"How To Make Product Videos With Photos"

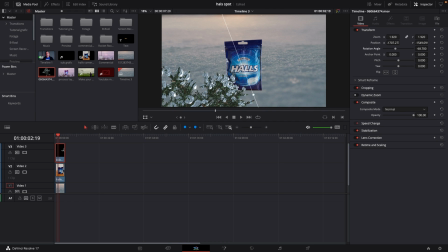So we have our effect falling down. Pretty nice. I do want to make this a little more out of my frame here, so it's not covering up everything.
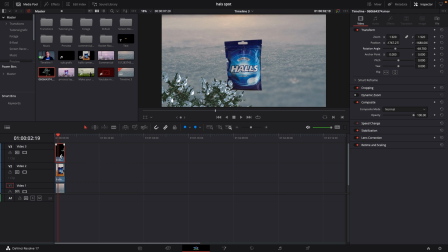However, I want to copy-paste this, and I'll do that by clicking Alt-drag or Command-drag on Mac. And I'm going to put that on my top layer, and then I'm going to select that, and I'm going to take this and move it to the other side.
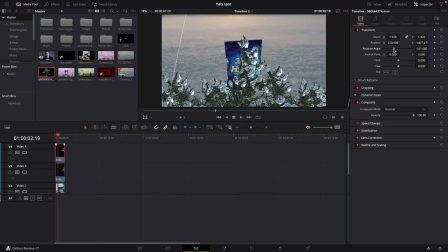And then I'm just going to do the rotation, so it's going to be in the other direction, like so. Maybe we have it here. it doesn't have to be the same because it shouldn't be the same so it's like this
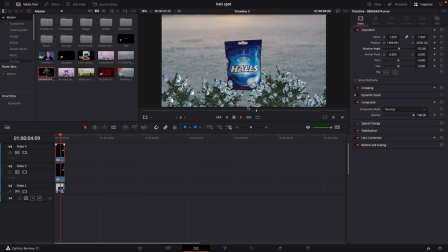little layer here with these branches which is quite nice so i actually also want to add in some blur to this again you could do this in the color page i'm going to go to the effects
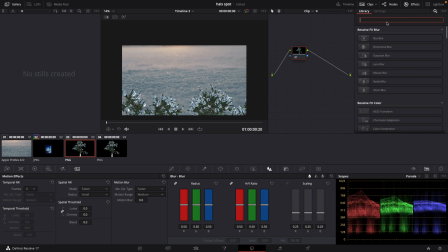i'm going to search and i'm just going to write blur and here we have different blurs whatever you know i'm going to take the gaussian blur put that on you know and maybe i want to mess around with the strength a little bit
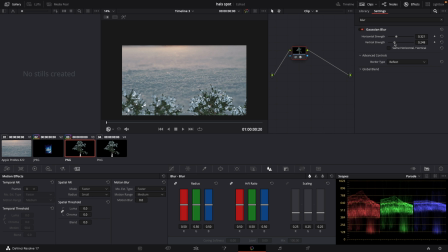you could also just check uncheck here and do whatever you want with that so i'm going to go to the other tree and i'm just going to right click my mouse button if you have that so i'm going to copy paste that on top so
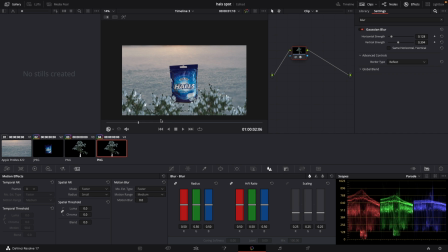here we have some kind of a blur effect on the trees we can change that and do it differently if we want to do that or we could use something else at the foreground or you can have no foreground it's all up to whatever you want to do so what would be nice
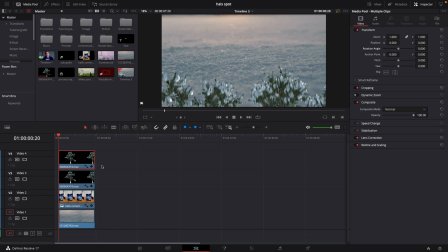to add would be to add some kind of snow so i have here a pack from rocket rooster if you are interested you can have a look down in the description below or you can go and get my free snow pack as well also linked down in the description so i'm going to
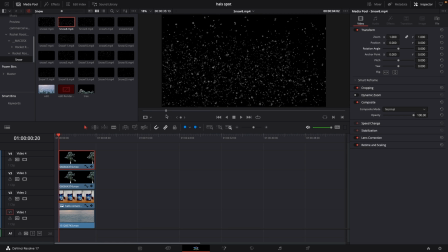take some snow here let's see what we want maybe this or we could use i think i want to have like snow from the this side here so maybe actually
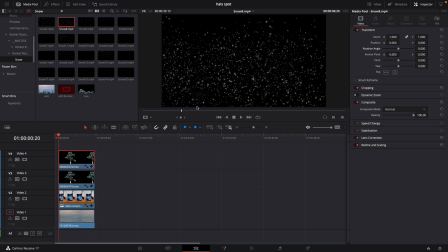maybe just take this snow here okay so i'm going to drag down this is just a snow overlay and i'm just going to
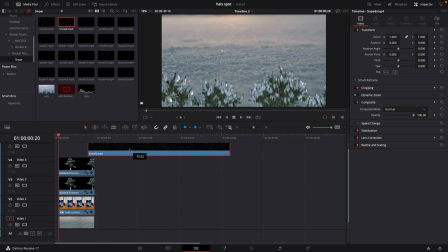make it a little bit smaller so what i want to do here is actually i want to have snow it's a little trick and i think it's kind of neat so i want to have snow behind you know my holes package as well so i'm going to move up all my layers and
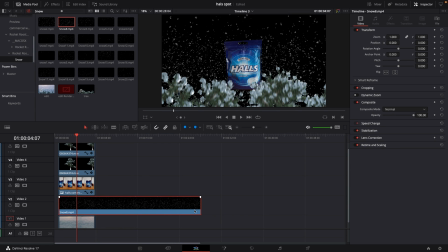then i'm just going to put my snow layer in between and i'm just going to cut
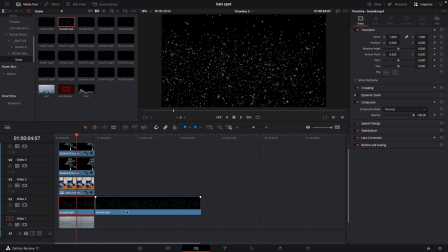it by using b and then cut and
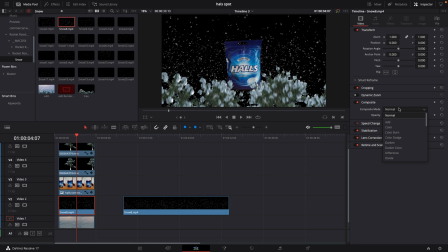then i'll go into the snow layer and i'll go to the composite mode and going to change this to screen so if we are going to remove the black background so there we are
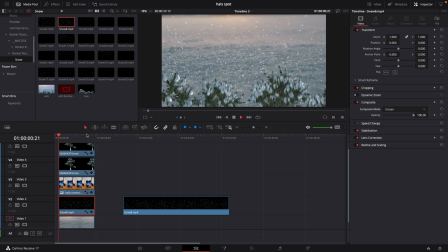so now we have snow falling you know in the background of our package nothing in the front and that's how we're going to sell that effect a little bit better so
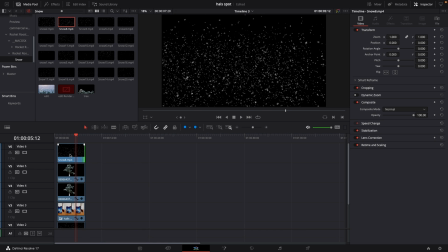we're going to take the snow layer and we're going to do the exact same thing yet again